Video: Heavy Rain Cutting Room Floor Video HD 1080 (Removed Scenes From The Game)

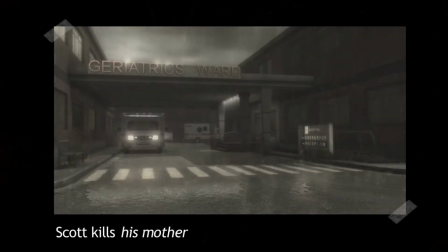0:22 In the original version of the game, Shelby entered Anne Shepard's hospital room just after Madison.
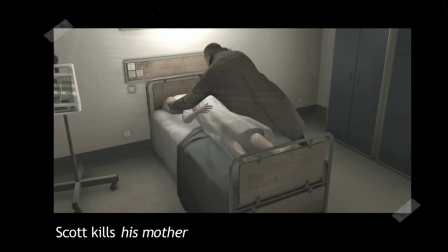0:29 He hugged her in his arms and then smothered her with a pillow. We decided to exclude this very violent scene. A man who venerates the concept of the father to such a degree, and by extension the concept of the family, cannot kill his mother like that.
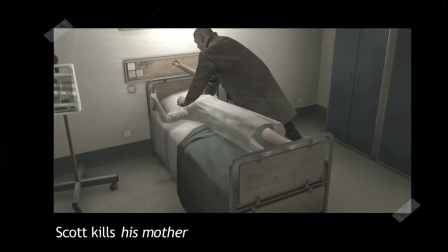0:45 And although we learn that Anne's son never visits her, it may have been too radical to envisage Shelby getting rid of his own mother, who is senile to boot, therefore incapable of remembering that he is there. By merely looking at his mother without talking to her,
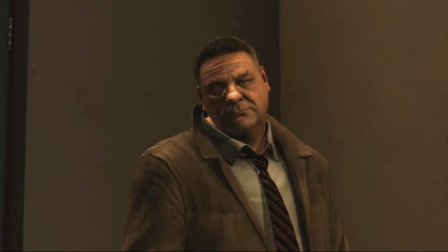1:02 he again becomes the little boy who is desperately seeking a father worthy of the name in a world that has disappointed him.
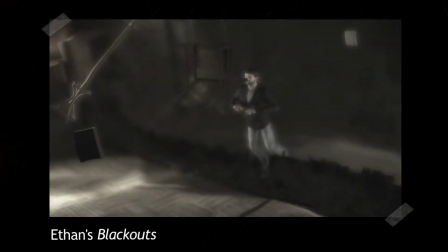1:12 Initially, the idea was that when Ethan had his blackouts, he would find himself in a sort of nightmare, lost in the ruins of a house underwater.
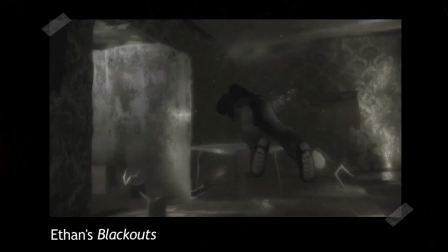1:21 Ethan would swim without really knowing where to go, just following the corridors until he came upon the body of the child, the victim of the origami killer.
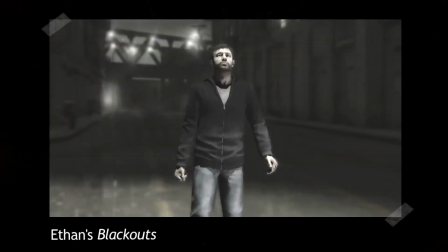1:31 He would then wake up, as in the final version, in Carnaby Square with an origami figure in his hand.
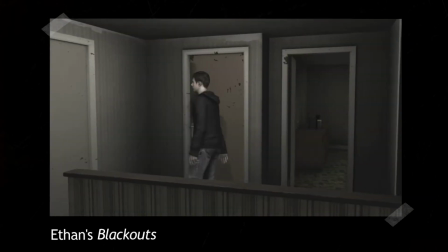1:39 The first blackout takes place after Ethan puts his son, Sean, to bed. Once Sean is asleep, Ethan goes back downstairs.
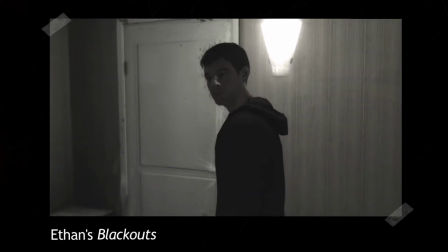1:47 But when he reaches the bottom of the stairs, he sees water on the floor at the front door. He turns around and sees water coming down the stairs behind him.
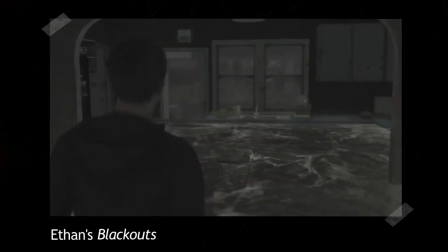1:55 The water continues to rise. Looking out the windows, we realize that the water outside is already higher than the house.
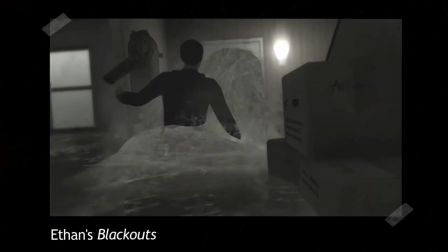2:03 Ethan runs toward the front door of the house. When he gets there, the door literally explodes and an enormous quantity of water submerges Ethan.
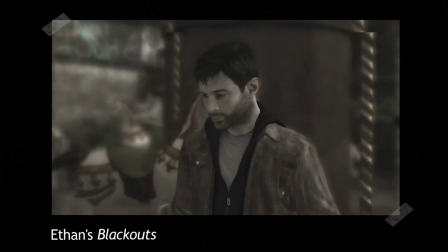2:11 The second blackout, which is much more spectacular, happens when Ethan loses Sean in the park.
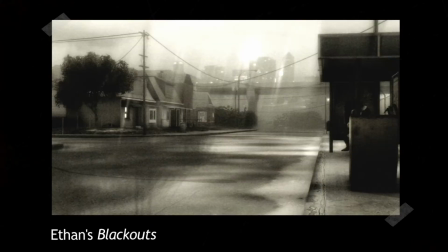2:17 The camera started to tremble more and more, and a tsunami suddenly submerged that whole part of the city.
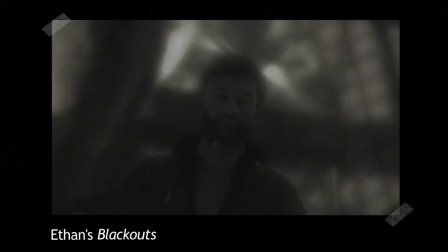2:27 Then we found Ethan underwater, as in the previous blackout. Two similar elements for a paranormal explanation.
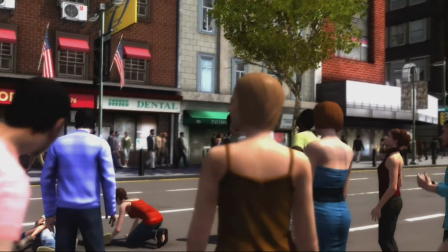2:35 Shelby was present at the time of Ethan's accident and a special bond was forged between them.
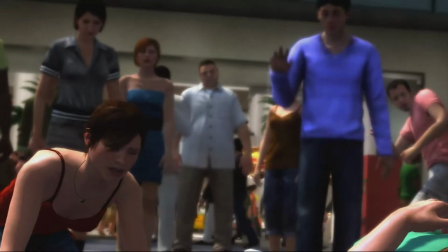2:40 From then on, Ethan accessed Shelby's mind whenever he killed children,
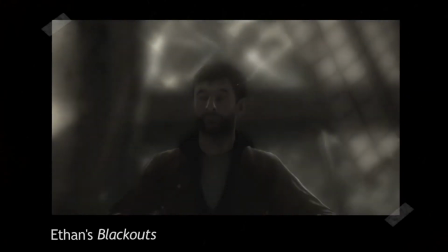2:44 corresponding to the times when Ethan found himself in the house underwater filled with Shelby's memories.
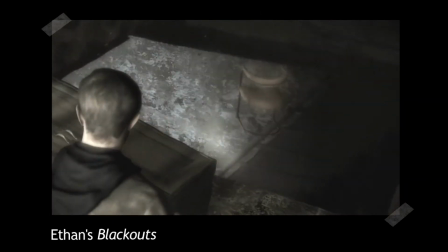2:51 The water is the metaphorical representation of the killer's mind.
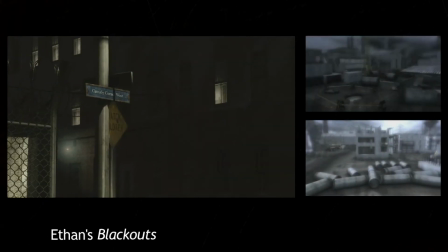2:55 During his blackouts, Ethan goes to Carnaby Square, the place where Shelby's brother died,
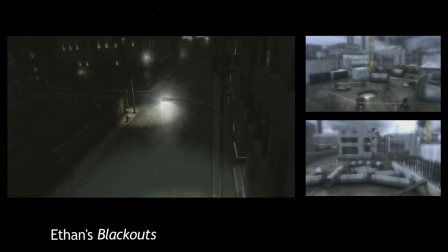3:00 and he makes an origami figure at the same time as the killer makes one to leave in the hands of the victim.
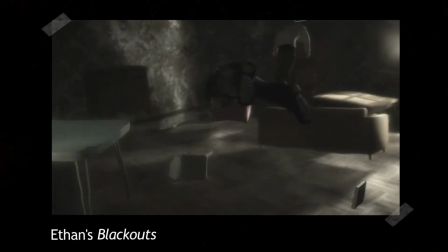3:06 These scenes were not retained in the end because they made the story too complex and introduced a paranormal element that added nothing to the story.
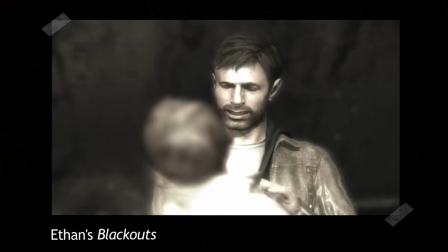3:15 We decided to remove them a few months before the end of development, particularly in order to speed up the start of the game, recenter the narration, and anchor the story in reality. This scene shows us Ethan getting out of bed in the morning.
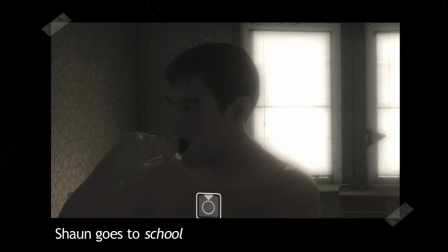3:30 He goes to wake up Sean to take him to school. The scene is redundant because of the father and son scene.
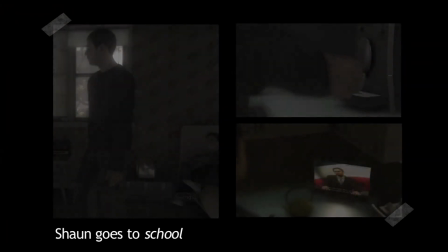3:36 However, this part of the game was not without interest. It placed the player in the role of a responsible father, looking after his son and himself.
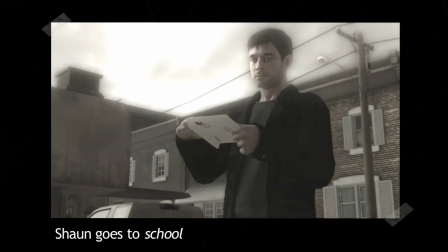3:46 As he passes near the letterbox, Ethan notices the origami killer's letter that informs him that his son will soon disappear.
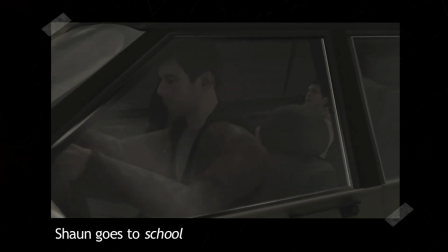3:56 Of course, it is a touching scene, but too close to the father and son and the birthday scene for it to have any real existence of its own.
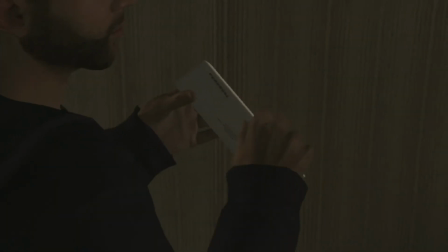4:06 We therefore decided to include the letter in the father and son scene and to get rid of this scene.
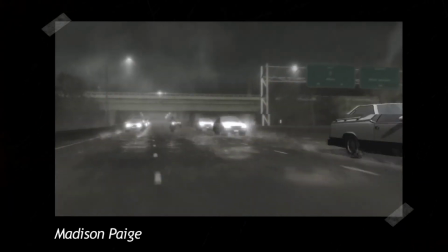4:16 Madison is the most enigmatic character in the game. We know very little about her, an insomniac journalist investigating the origami killer.
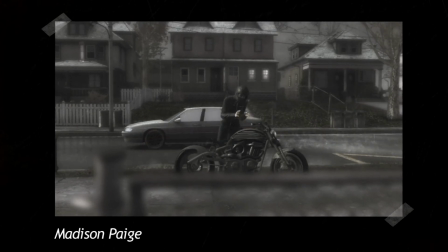4:24 In one of the first versions of the game design, Madison went to her newspaper office several times.